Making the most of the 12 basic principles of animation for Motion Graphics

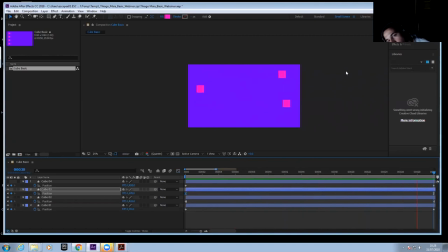So when you look the first one as linear, it's just constantly moving from A to B in a constantly speed. And the bottom one, the third one, is holding,
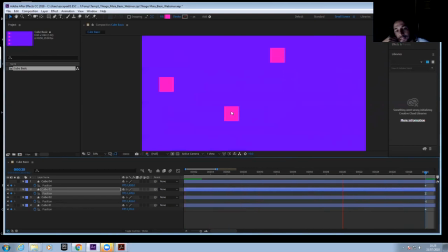is holding his position and start accelerating, get full speed and decelerate. You can see there is more time for acceleration than the acceleration.
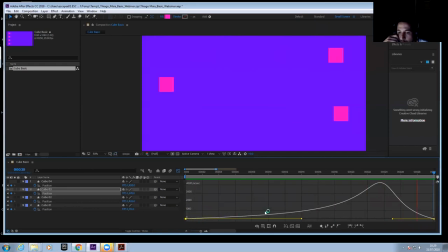So what happened visually here when we look, it's taking more time to accelerate and less time to decelerate. If I wanna make the last frame like a car hitting the wall, I can remove complete the curve.
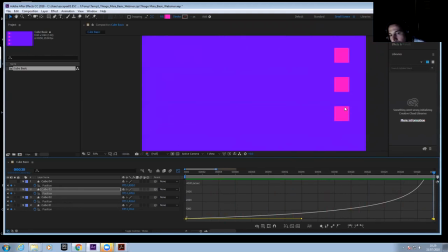So you can see he accelerates and boom, hits like if we had a wall here. So basically is hitting an imaginary wall here. Okay.
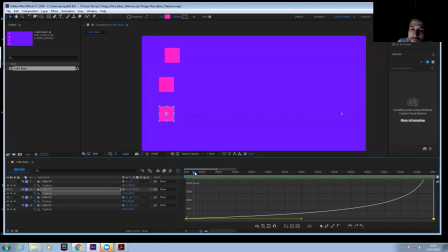So that, hope that making sense so far. So let's just make this acceleration, the acceleration here a little bit less exaggerate, but let's leave the way we want.
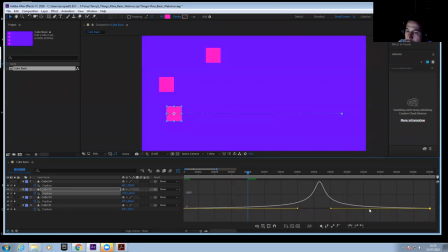So what I want, I want to have quite a lot deacceleration, but a lot of acceleration as well. Okay, so I'm gonna keep around 12 frames. And what happened is, you can see my cube is kind of speed up,
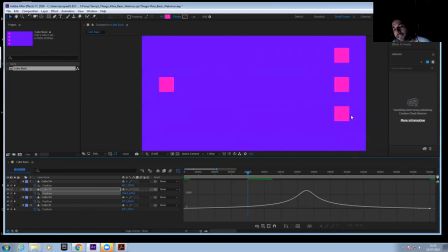get full speed when I hit the middle, and decelerate and slowing down until almost stop. And you can see the animation start getting quite nice. Just playing with the curve, you can make the animation a lot more fun. And also you can give a lot more, you know,
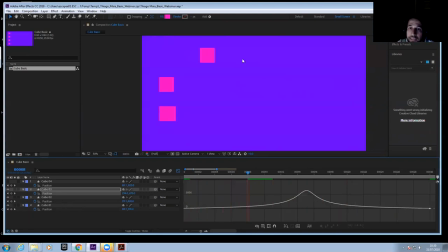characteristic for the cube as well, you know, than just like a linear cube as the top one. So this one we're gonna just keep as it is.
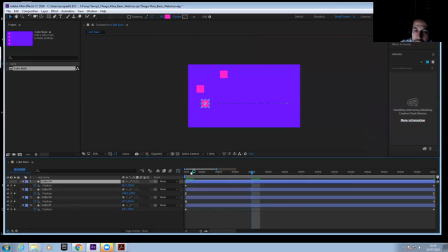And we're gonna start playing with the cube full, and we're gonna start using few more principles of animation today. Okay. How is going so far? Everyone falling good? Just let me know if anything, if it's too fast, it's too slow, just let me know.
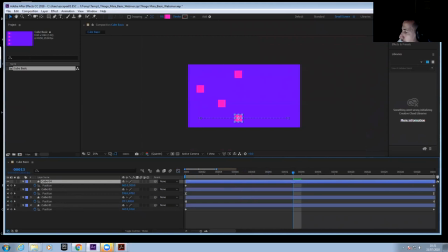And or if you have any questions so far, okay? If it's, in the end we do 10 minutes question more about the industry and things like that, if you guys want. So what I wanna show you guys quickly is,
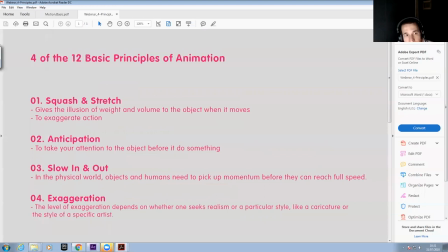so this is a, so if you don't know what is 12 principles of animation, it's better you Google that. This is the 12 principles Disney creates, and is the principle we use on the animation,
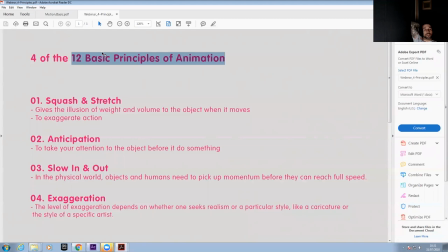just to make the animation more realistic or more caricature, or just to make the animation a lot better. Today, I'm not gonna cover all the 12 basic principles animation, or would take us a lot of time,
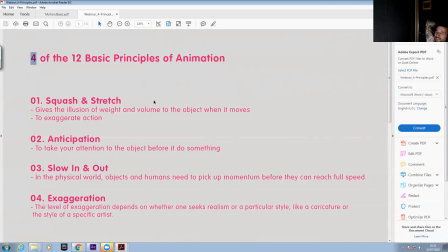but I'm gonna cover my four favorite one, and I think it's kind of the four more relevant for motion graphic as well. So first one, we're gonna talk a little bit about squash and stretch.
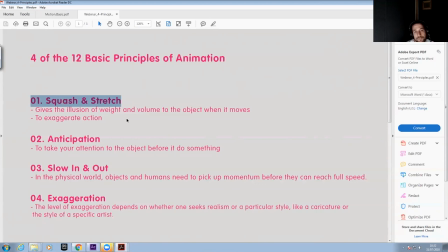Okay, so squash and stretch basically gives the illusion of weight and volume to the object when it moves. So if you have a ball then bounce a lot, you know the material is more rubber.
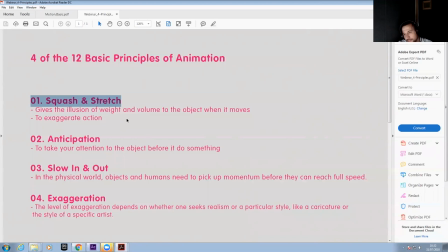If you have a ball then doesn't distort much, you know, when bounce, you know, doesn't stretch as much, you know, it's a more solid material. You don't need change, can be just the same, you know, could be just these little cubes here.
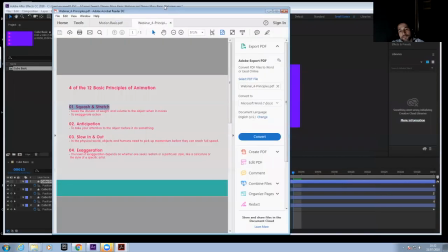If they were a circle, they don't need to look like a realistic thing, but just to add this principle, you already add, you know, weight and volume to the object.